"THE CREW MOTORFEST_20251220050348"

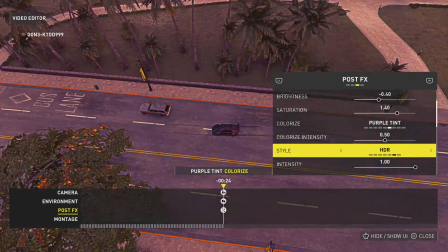0:00 tint always works good for me. And style, you can choose a style. I'm gonna prefer no style this time around.
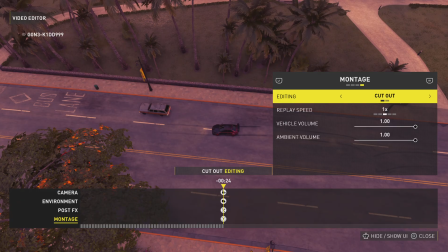0:07 Montage, again, simple stuff. Cut in, cut out. When you want to cut into a scene, cut in. When you want to cut out of a scene, cut out. You can change your replay speed, slow it down or speed it up.
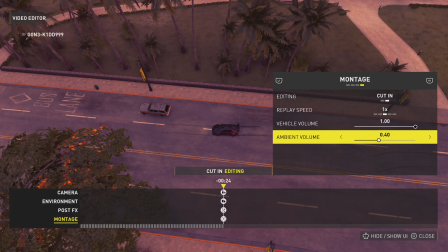0:19 Vehicle volume and ambient volume. Always turn the ambient volume down just so that you can have more clearer car sound, as well as if you want to add music, the music isn't drowning out the car sound because of all the ambient volume.
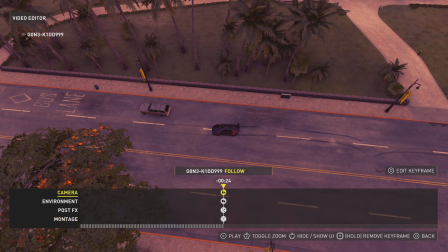0:32 Alright, that's it for the first bit of the editing portion. Now on to this next bit. This is where you want to start pressing play and pausing where you need to pause, because that's how I play the game.
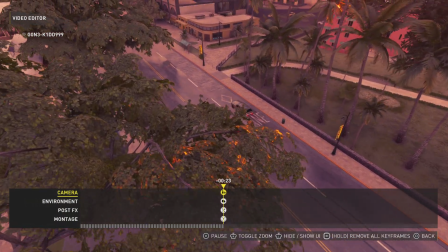0:44 So I'll click play and I'll stop it right there.
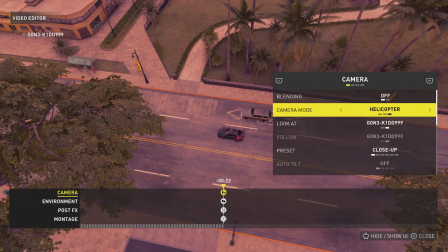0:49 Not even 2 seconds in. We're going to switch to custom.
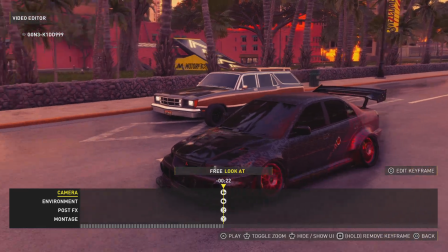0:53 Blending on, I'll go to a front left view, but then I'll come back this way.
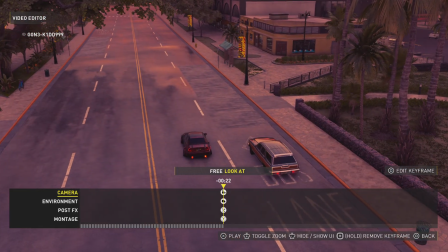1:01 Reason why is because we were just up in the air, so you want it to smoothly work its way down.
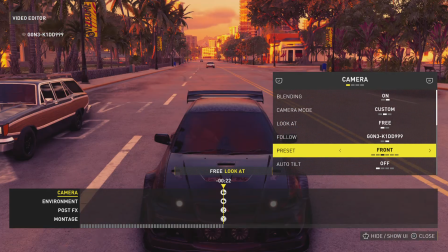1:06 So instead of it being one of these, you're going to want to do one of these, custom.
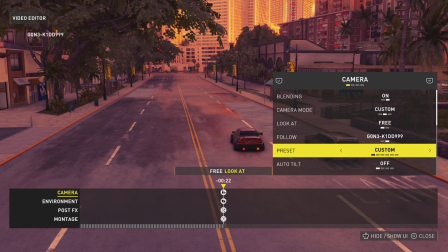1:13 You can always change what angles, what distance, all that good stuff. So right now I'm going to show you how to change the angle to where you want it to be.
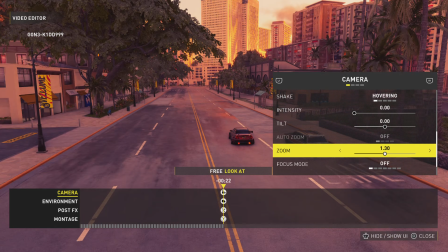1:21 So when you're at an angle like this, always have the lens a little bit wide.
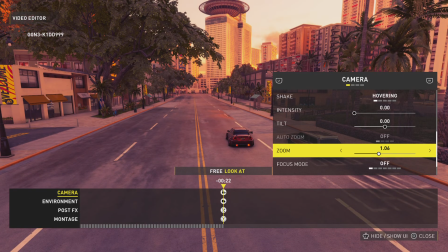1:28 At least so that then you can have that nice little cinematic breath of fresh air coming in. You know, when you're zooming in, but you're also zooming out at the same time, making the scene look faster than it is. That's what you're going for. Focus mode. You have different focus modes.
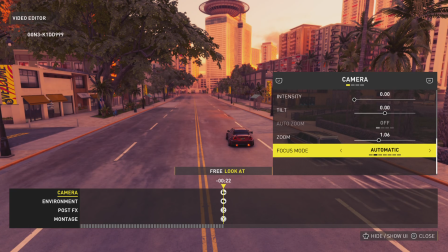1:44 I choose automatic. I mean, it's the smartest one to choose. It'll work the best for you as it's going. And you can also change your tilt.
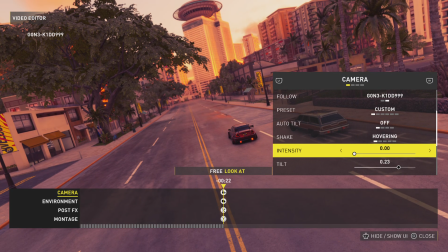1:53 Me personally, I like to have the angles tilting periodically just to add that kind of drone effect.
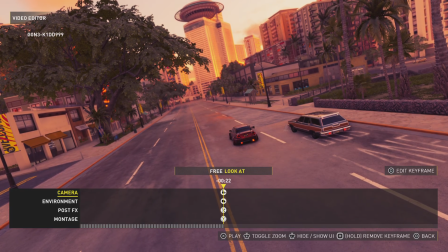2:00 You can add a little bit of intensity with the shake. Alright, start it.
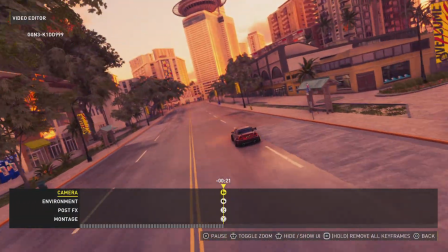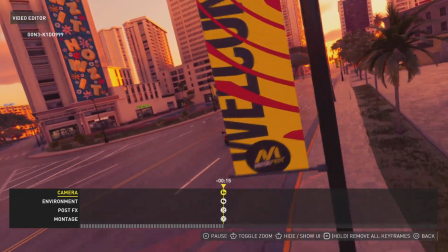Alright. So from right here.
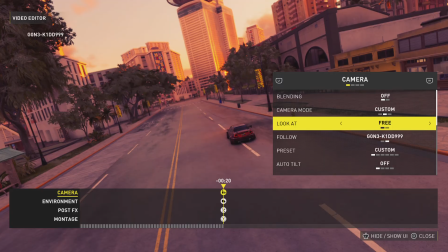2:26 Now, this is where I'm gonna blending on.
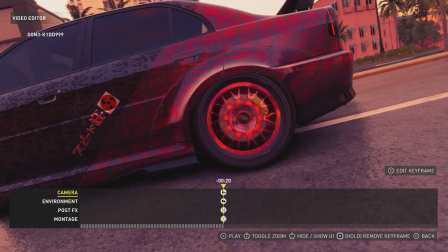2:32 And it's gonna do a fast zoom in starting right here.
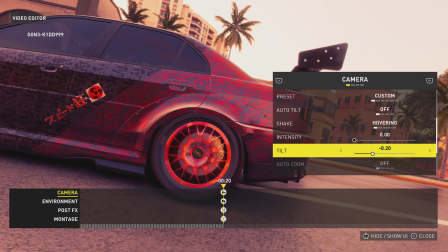2:39 No shake. Slight tilt this way.
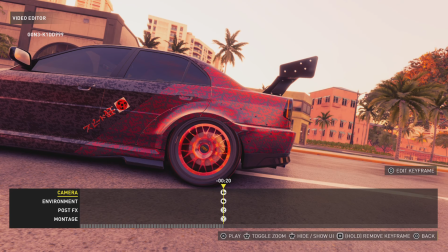2:46 And boom.
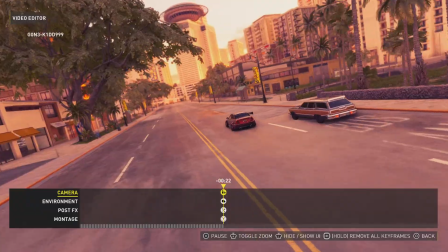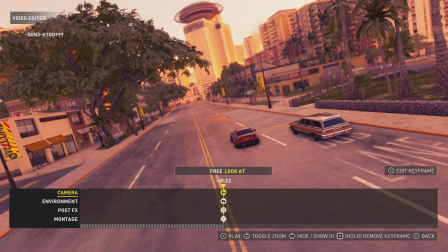2:53 Yep. So you saw that little bounce. I don't like that bounce.
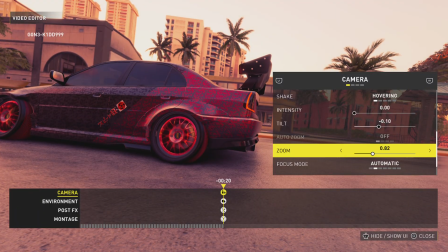3:00 And it bounces right there. Create keyframe. Gonna leave blending on.
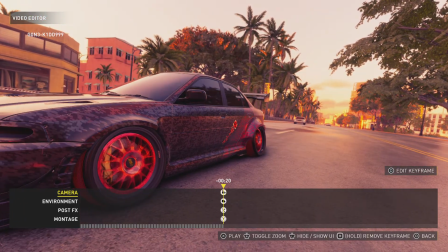3:06 And I'm gonna move this more to the front of the car. Like so.
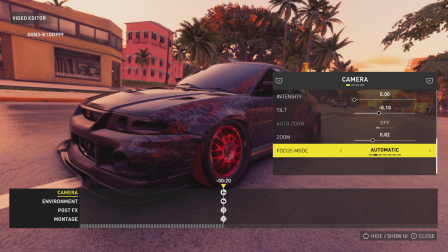3:12 Nothing hard. It's all easy stuff. Just tedious. I mean, you gotta think, I make videos.
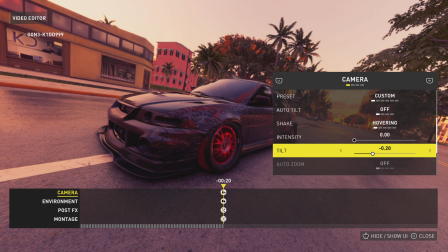3:18 I have an hour-long video out somewhere. So, and then I got my Gymkhana video, which was, I think, 8 minutes. And that's just 8 minutes of, like, non-stop me hitting some shit.
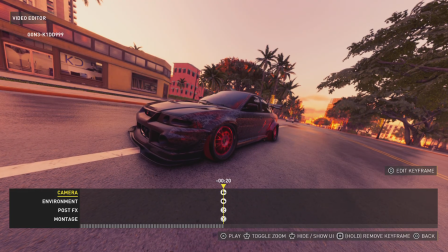3:32 So, definitely doable. Definitely fun. I enjoy it. But, yeah. That should have to be it for the tutorial, though. So, y'all pretty much see everything and how it works.
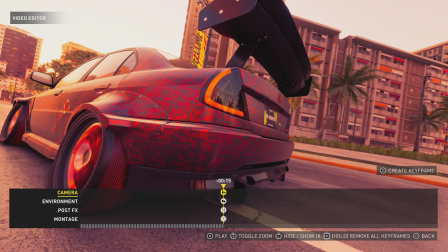3:50 It's not really much to it. I mean, wherever you last left that angle is where it'll stay the whole time.
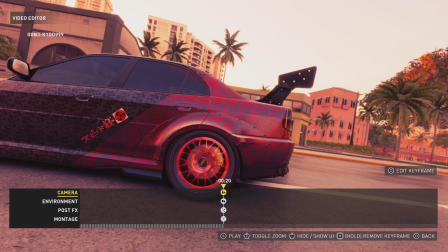3:56 So that's why I always say, you know, just stop, pause. Put the angles where you want to put them.
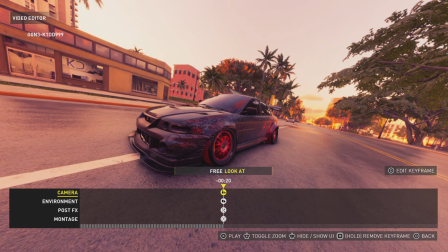4:03 And then say you don't want to make it single shots.